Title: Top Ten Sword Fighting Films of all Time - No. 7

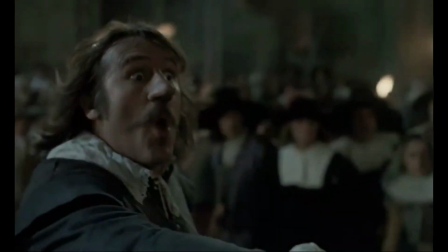[12:41] On paye plus blanc qu'un bidon, c'est pour me fournir le mot bleutre. Tac, je pars la pointe, donc vous espériez me faire don.
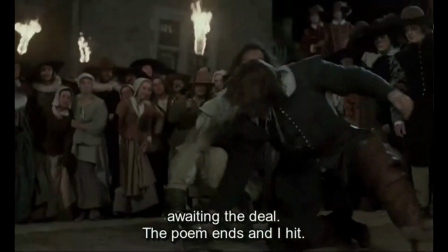[12:52] J'ouvre la ligne, je la bouche. Tiens bien ta broche, Laridon, à la fin de l'envoi, je touche.
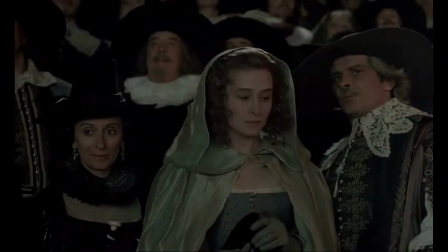[13:00] Envoie. Prince demande à Dieu pardon, je carte du pied.
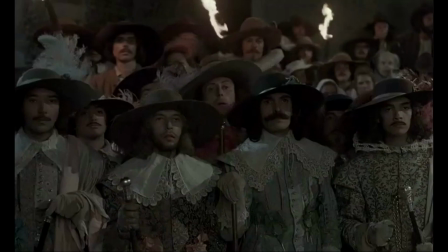[13:05] J'escarmouche, je coupe, je crache. Et là,
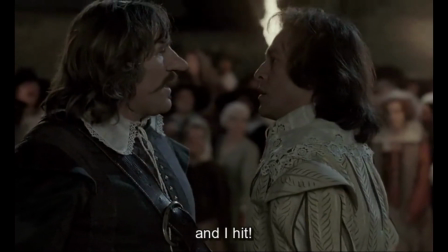[13:14] à la fin de l'envoi, je touche.
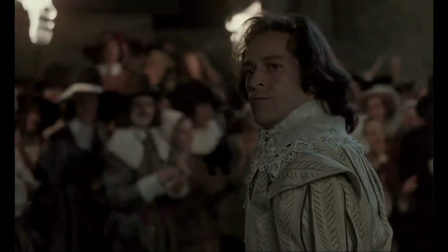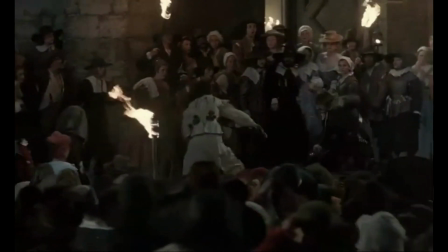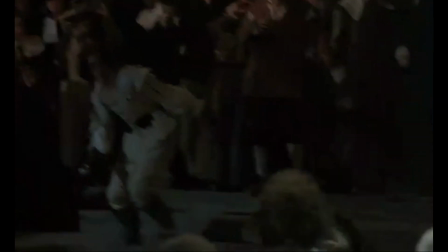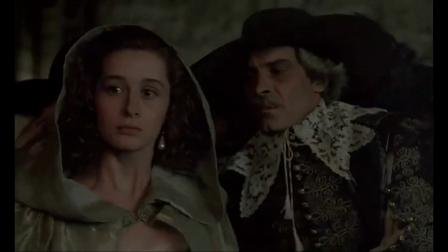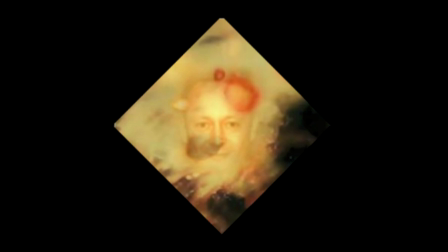[13:51]
The first half of the fight, Cyrano de Bergerac is annoyed by the foppish noble who's attempting to insult him and provoke him, but he also clearly doesn't see him as a serious sort of threat,
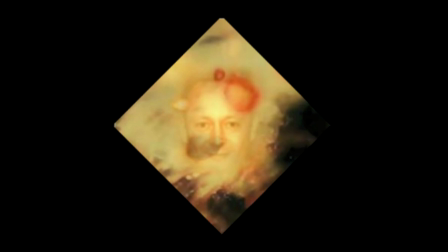[14:03]
and initially he just tears him to pieces verbally by listing endlessly the various different ways in which the noble could have insulted him if he'd had the wits to do so, instead of simply saying, "Your nose is big," which is what he did do. And of course, in doing this, he flips the entire situation round on this noble.
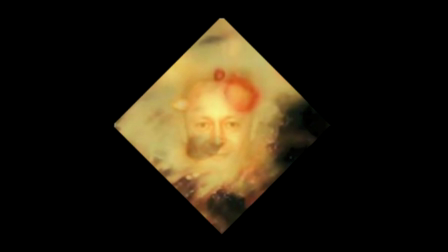[14:20]
The noble himself becomes insulted and enraged, and eventually is provoked himself to draw his weapon and to start a duel.
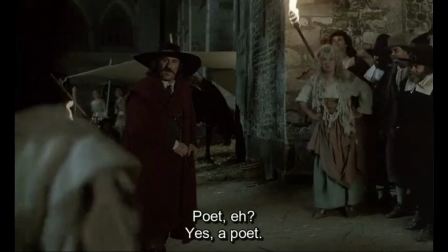[14:28]
And yet, at all points, Cyrano obviously has full control. He doesn't really seem motivated by anger at all.
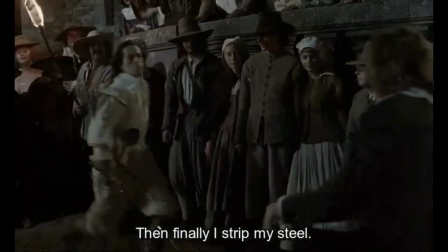[14:34]
He's motivated by annoyance, but seeks to deal with the situation with intelligence and with a measure of reserve.
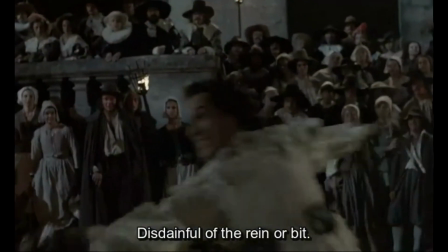[14:40]
After tearing him apart verbally, he now continues to tear him apart verbally, while simultaneously precisely, picking him apart with the sword,
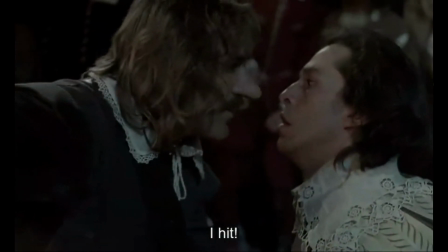[14:48]
not actually wounding him, simply defending himself with such obvious ease and style and grace that it is clear that he's merely toying with this noble.
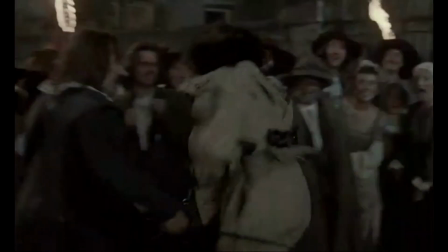[14:56]
And the whole thing is done with great humour and wit, of course the things which the noble lacks.
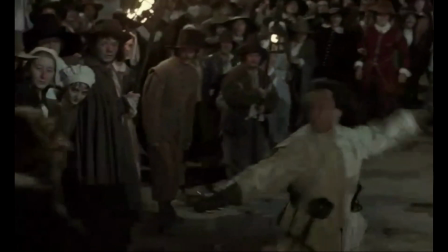[15:01]
And it is after Cyrano has essentially finished the duel, as far as he's concerned, disarming the noble, that things turn sour.
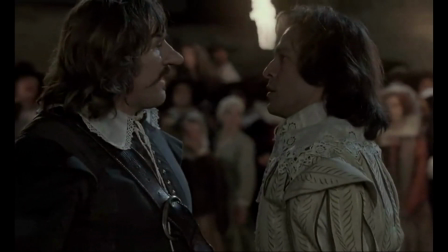[15:08]
The noble is now utterly embarrassed, and rage and vengeance completely overcome him.
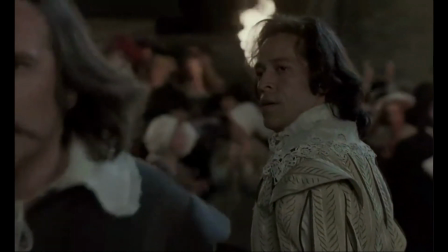[15:13]
He, in a rather cowardly way, goes after his discarded weapon and runs at the back of Cyrano de Bergerac,
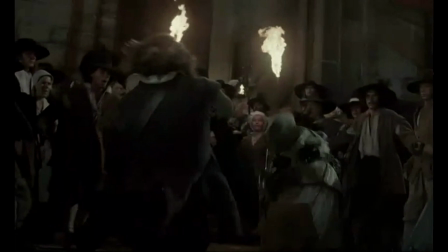[15:18]
who is essentially undefended, or at least not looking at the noble, who's now running to basically stab him in the back.
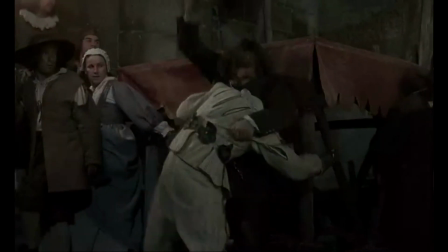[15:24]
At this point, although Cyrano does hear him approaching and defends himself, the fight is no longer an exercise in demonstrating swordplay.
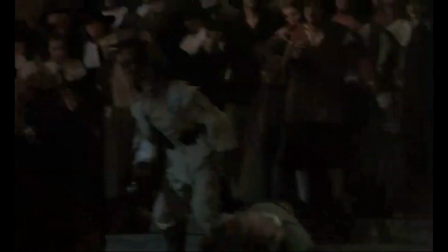[15:31]
It is an out-and-out brutal brawl, a rage-fueled and unruly combat.
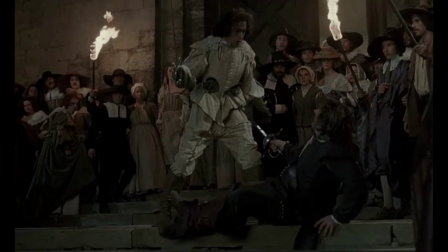[15:36]
The choreography reflects this perfectly. The first half is beautiful and precise and comic timing mixed with excellent swordplay.
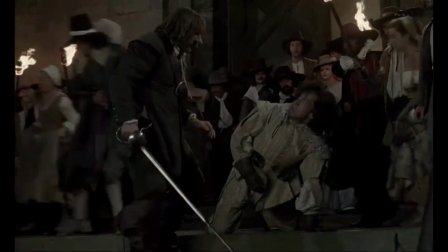[15:44]
The second half is just Cyrano and the noble beating at each other with the hands, beating each other with the handles, falling over, being pushed over.
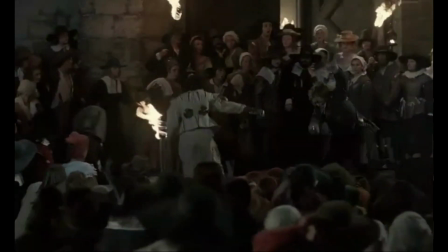[15:51]
It is a complete scrap. And the final action, in which the noble essentially impales himself.
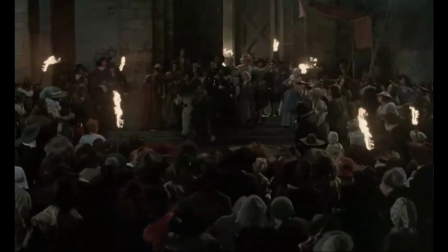[15:57]
I mean, he's knocked Cyrano over. Cyrano still has his weapon in hand and simply has to bring up the weapon in front of him while the
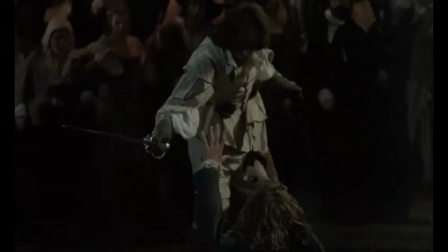[16:03]
noble runs on in such rage that he doesn't realize that he's too close and walks straight,
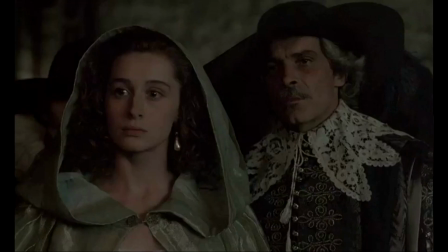[16:08]
or runs straight onto Cyrano's weapon, which terminates the fight in a most abrupt and yet realistic way.
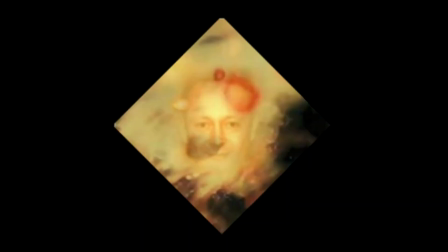[16:14]
Here we see one of the most subtle and poignant parts of the fight, which demonstrate the fight choreography and the acting coming together seamlessly.
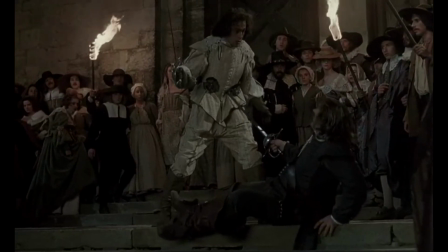[16:23]
After Cyrano has run through his opponent, he pulls the blade free,
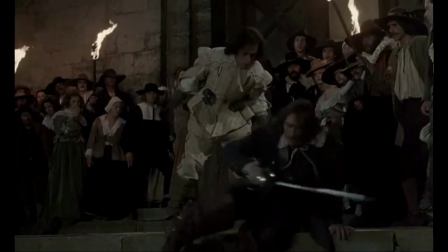[16:27]
but does so in quite a swift action, not one that actually twists the blade around or designed to cause more injury.
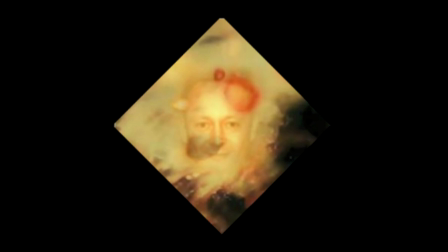[16:33]
It's actually to remove the blade as quickly as possible. And as his opponent, the noble, falls to his knee, Cyrano actually reaches out very briefly towards him with his hand in a clearly
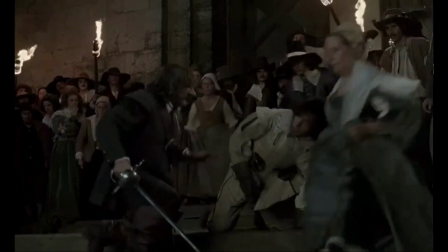[16:43]
sympathetic and entirely unconscious action of sympathy towards this now wounded,
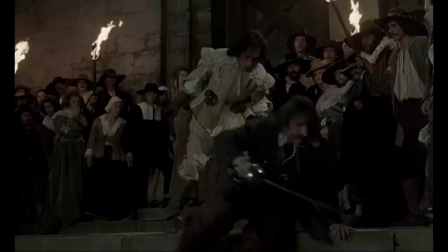[16:49]
possibly dying man.